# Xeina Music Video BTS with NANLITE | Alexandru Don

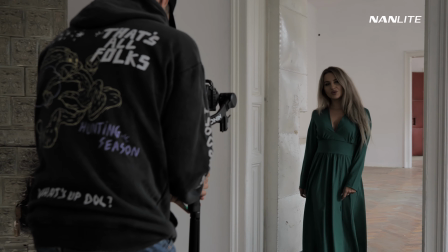20:04 We did some shots with her walking down the hallways and all that.
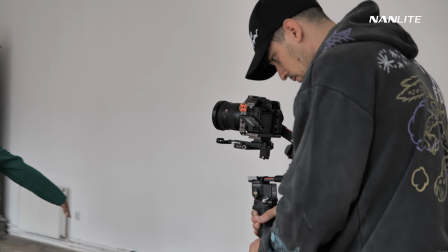20:09 I told her to move a little bit more freely and all that, but I don't think we used these shots too much.
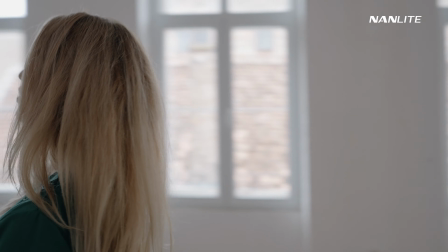20:16 I think they look cool, but if you compare them with the one that we did lighting and the one that we used natural lighting here, it's a pretty big difference. And I didn't want to like ruin the high quality premium look, but we still use some of the shots because the location is very hard to rent and very hard to get access to. So that's why I used a few of the shots.
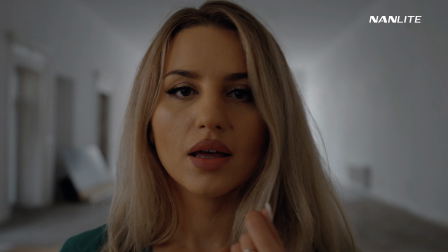20:40 Again, relying on the autofocus on the gimbal and doing some shots, beauty shots with her singing, then kissing and all that.
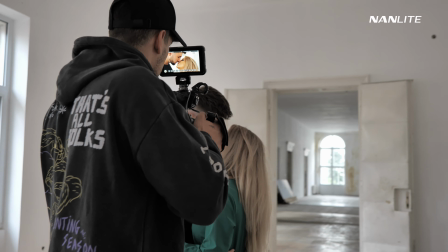20:50 And at some point I had this crazy idea. I saw like a piece of light coming through the window in a very cloudy day. It was just like a few seconds where the sun hit the indoors. And I had this idea to film her as the sun goes through. So to mimic the sun,
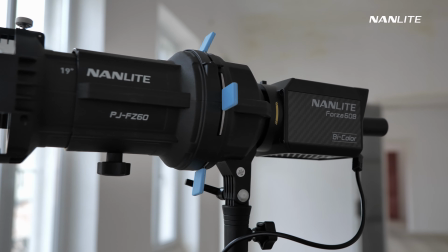21:11 I used my Nanlite Forza 60B with a projection lens on top to shape the light as I want.
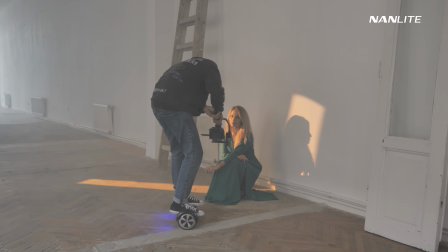21:19 So I managed to replicate the sun a little bit, but the reason I didn't use these shots was because I think the light was a little bit
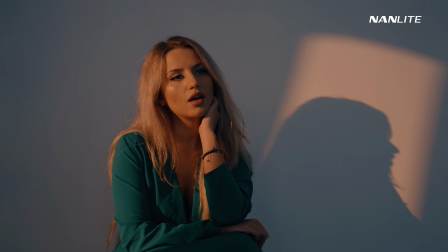21:27 too harsh on her face and I didn't want to make her look bad,
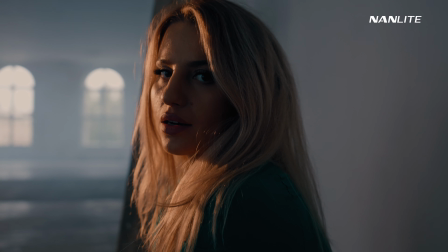21:32 because I thought the lighting on her face was not pleasant enough. But I loved the idea.
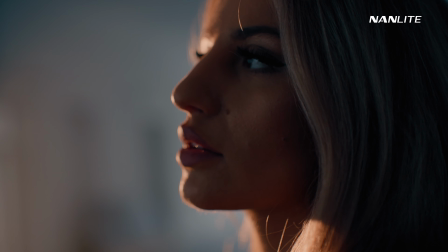21:39 So moving on, I had another crazy idea that I thought it was pretty cool. So I was looking around thinking, what should I do? I was like searching for inspiration and I saw a door that was like pulled off from its door place. And I said to myself, what if I use that door to create something interesting?
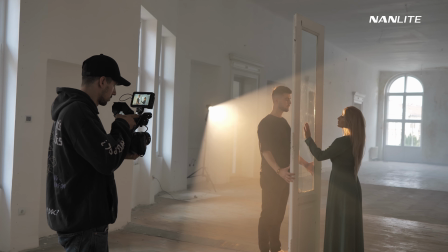22:05 So I put the door in the middle of the building and
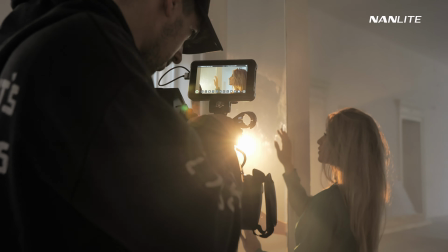22:10 I told them to look face to face through the door and just
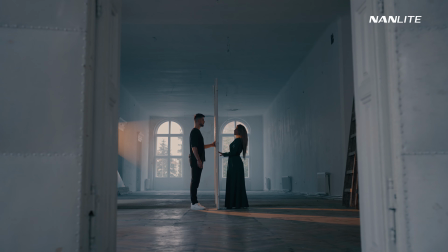22:17 make them feel apart,
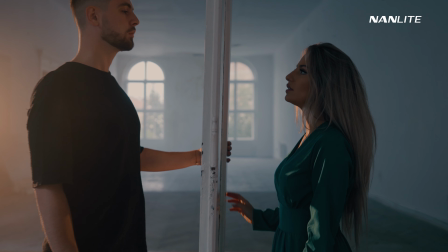22:19 because in the song it is about her liking him and him being a little bit distant, and then he comes back and he doesn't love her. It's a love story.
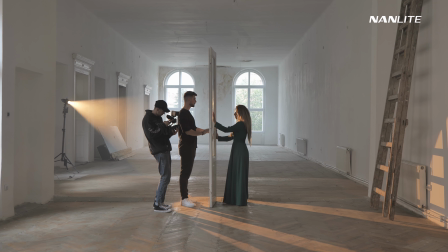22:32 So I thought it is great with the idea. I mean, it works great with the song and everything.
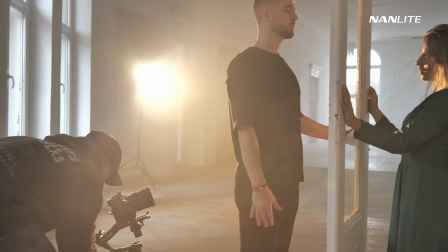22:39 And then they try to touch, even though they're close apart, they're actually very distant.
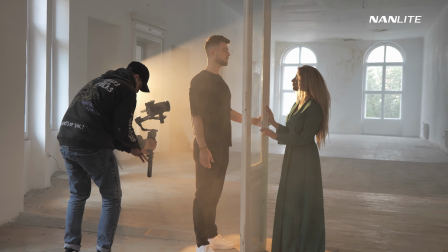22:45 So I thought it's a great idea and it works fine.
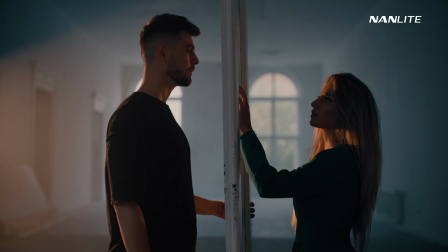22:49 So my Forza 60B being the light ray and being the sun in this case, and we put a little bit of haze inside the room and everything looked top notch.
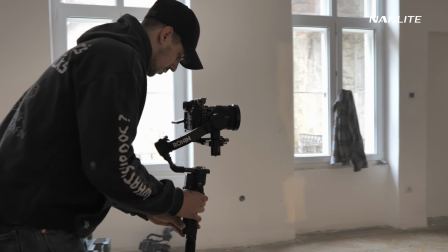23:04 And I love how these things go. Like, you go on a set and you don't have expectations and you end up with ton of footage that looks amazing. It is crazy, honestly. I did a few more shots here and then the sun came out just at the sunset. So I said, guys, let's go. Let's get the final shots and let's try and be creative. So we went there, we had our generator with us and we had our smoke machine and we went crazy.
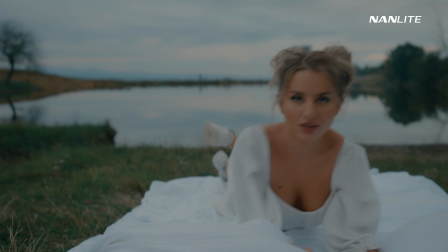23:41 I don't have enough behind the scenes from the sunset part, because whenever you film at sunset, you need all hands and every crew member in order to be fast, because the sun goes fast, really fast. The sun goes down really fast, but we had all our lights on batteries.
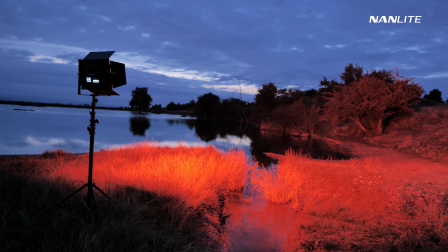24:01 That's one of the things that we do.
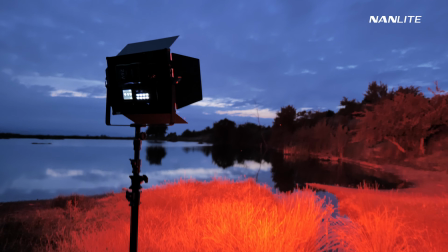24:04 And I had my MixPanel 150 on V-mount batteries that was filling with red.
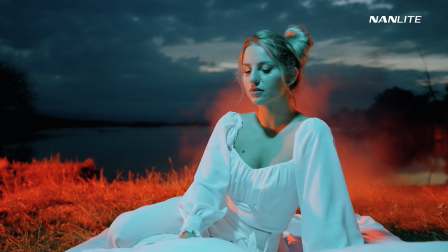24:10 This is crazy.